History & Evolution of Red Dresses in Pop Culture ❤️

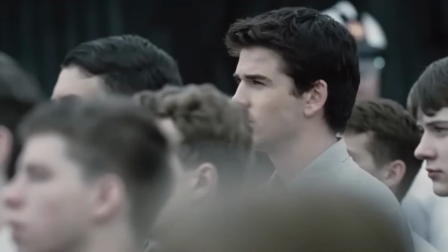[12:21]
With Katniss Everdeen coming from the most impoverished district,
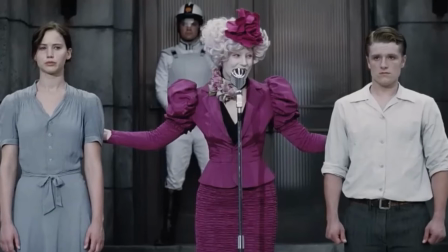[12:24]
her initial scenes has her and her fellow citizens dressed in muted colors of mostly light gray and beige,
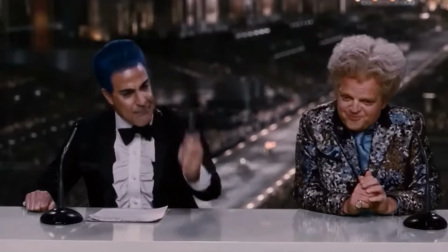[12:30]
while the citizens of the capital wear vibrant colors reminiscent of the Rococo style to convey their frivolousness and superficiality.
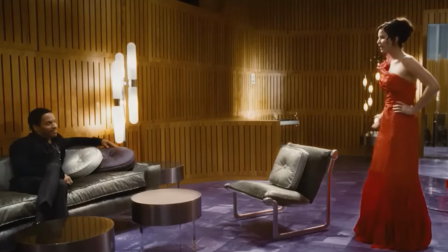[12:38]
In the novel, Katniss's interview dress was covered in jewels,
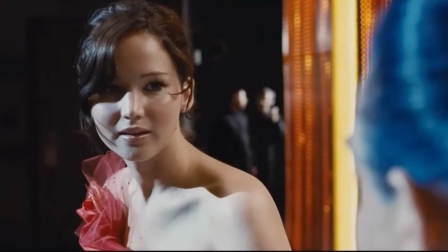[12:41]
but the costume designers felt that a replication of this would look too garish, and instead went for a design that Katniss would look good in.
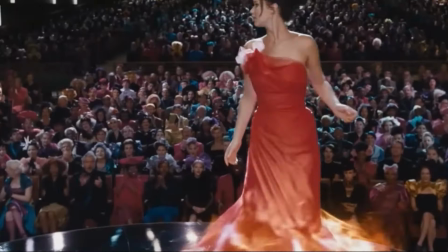[12:48]
The style looks like a dress you could see on the red carpet, but when Katniss spins, she literally becomes the girl on fire.
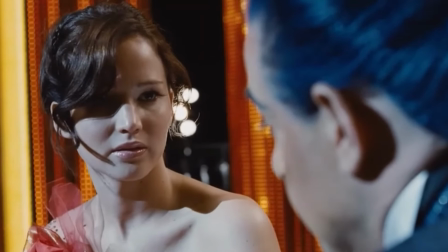[12:55]
Designer Sina created this dress as a way to showcase Katniss's brave spirit, as well as symbolizing the bloodshed lost in creating these games to entertain the elite class.
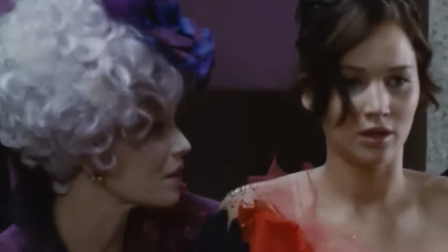[13:04]
Wearing red for an interview like this presents that Katniss won't allow the tyrannical President Snow to control her.
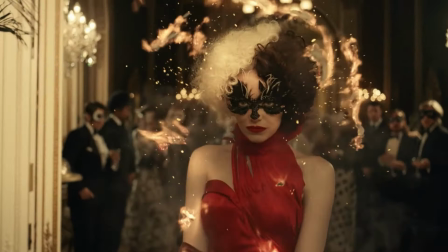[13:10]
Red would take on somewhat of a revenge motif in Cruella.
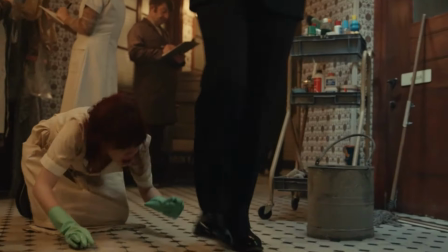[13:13]
This film is intended to explain the villain origin story of Cruella de Vil, presenting her as somewhat more sympathetic with an underdog story arc.
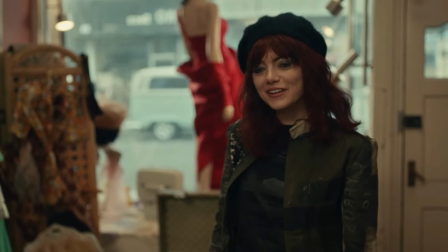[13:21]
Set in London during the height of the 70s punk craze, Cruella's eclectic outfits took inspiration from designers like John Galliano,
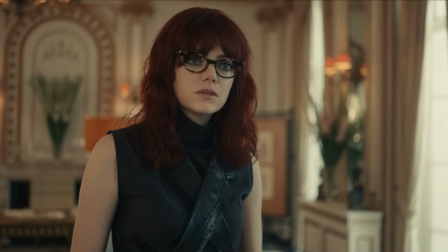[13:28]
Vivian Westwood, and Alexander McQueen, all of which are known to have a more alternative aesthetic compared to most high-fashion brands.
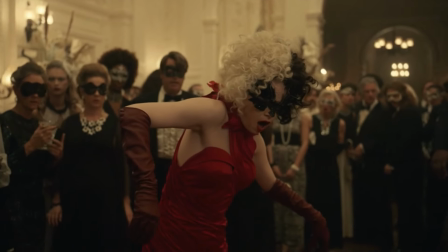[13:35]
This dress is a redesign of an old collection by the Baroness, hinting that Cruella could simply become the new her.
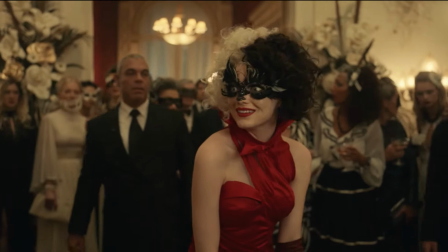[13:41]
The cut is also reminiscent of her style, but the red makes the dress more eye-catching, evoking a sense of excitement that a new era in fashion is about to emerge.
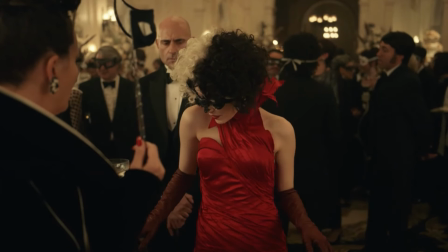[13:50]
Costume designer Jenny Bevan stated that red would be the most anarchic color, for in this scene, Cruella is the only one wearing it.
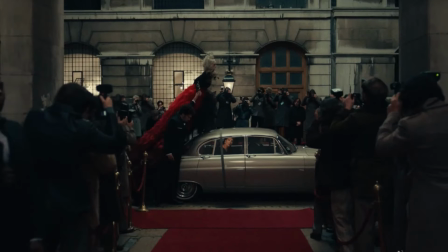[13:57]
For the rest of the film, she'd be trademarked wearing outfits of mostly black and white, with red adding a splash of color to enhance her general rebelliousness.
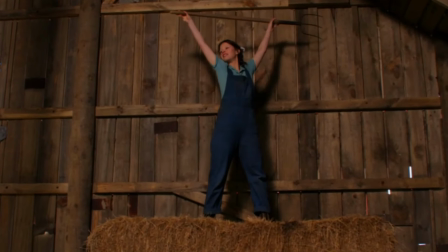[14:05]
The horror film Pearl focuses on a farm girl in the 1910s living in a technicolor nightmare.
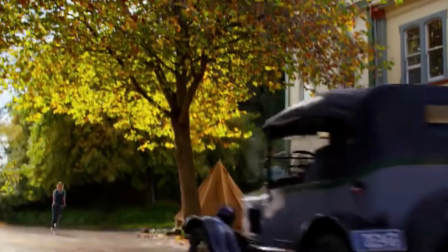[14:11]
She progressively loses her mind as she lives in a repressive environment while longing for a world of glamour and prestige.
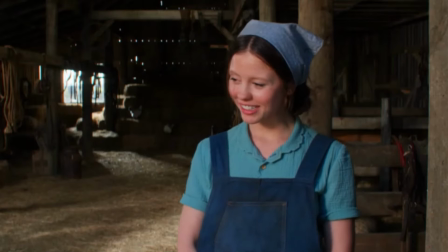[14:17]
One outlet to escape the simple life is to audition for a spot in a dance troupe. It's not the most prestigious opportunity, but it's still something.
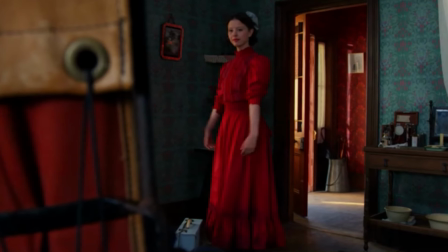[14:25]
The dress she chooses to wear was taken from her mother's closet.
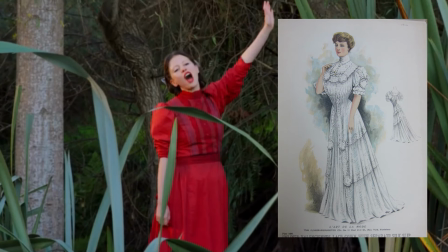[14:28]
This design was a common late 19th century lingerie dress, the vast majority of which were white, almost never seen in colors like bright red.
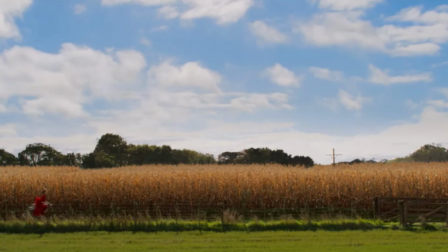[14:36]
Even when wearing something intended for outdoor activities, her passion for the limelight is apparent.
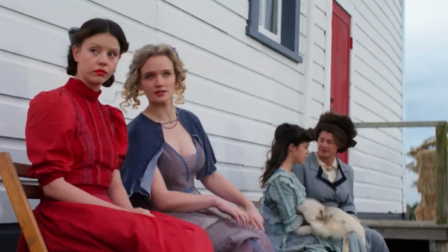[14:41]
But because dresses like these were starting to come out of style in the 1910s, she appears more old-fashioned compared to the other candidates.
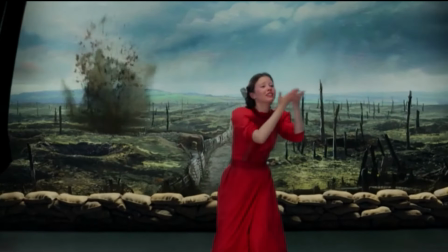[14:49]
Her choice of wearing this might have hindered her opportunity to be selected for the troupe.
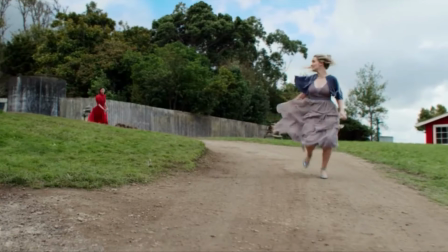[14:53]
Near the end of the movie, as Pearl stalks and attacks Margaret, her inner rage is revealed, appearing as a walking danger sign.
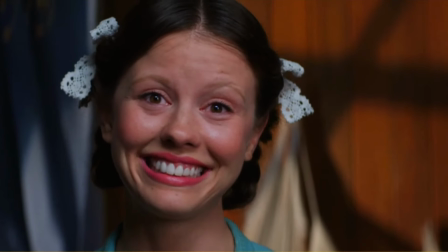[15:00]
She ended up not going over the rainbow, and probably never will.
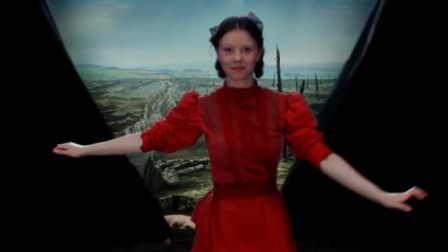[15:04]
Interestingly, I've seen this movie being described as a coquette film, and at first I was so confused, but the more I look at it, the more sense it makes.
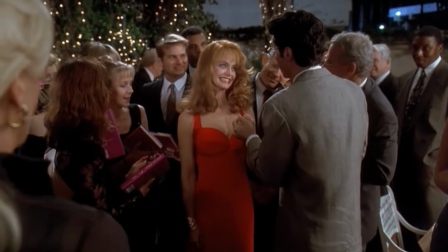[15:12]
This aesthetic is edgier than you might think. Overall, the color red is known to be one of the most impactful colors to wear because of its variety of symbols.
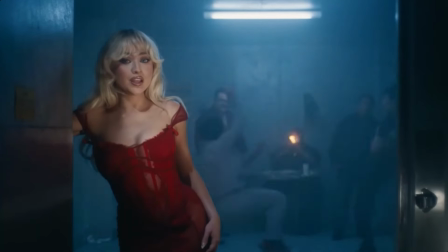[15:20]
Red can be interpreted as a signifier of danger, fury, sophistication, lustiness, and bravery.
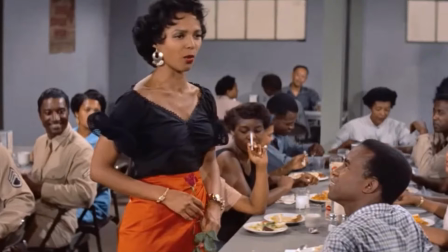[15:27]
If you'd like to see a video for the history of dresses of a different color, I'm personally thinking of orange and yellow, you're free to let me know in the comments.
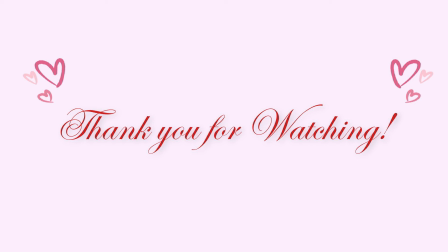[15:34]
It was a lot of fun to examine red, and I hope to see you all in the next one. Bye!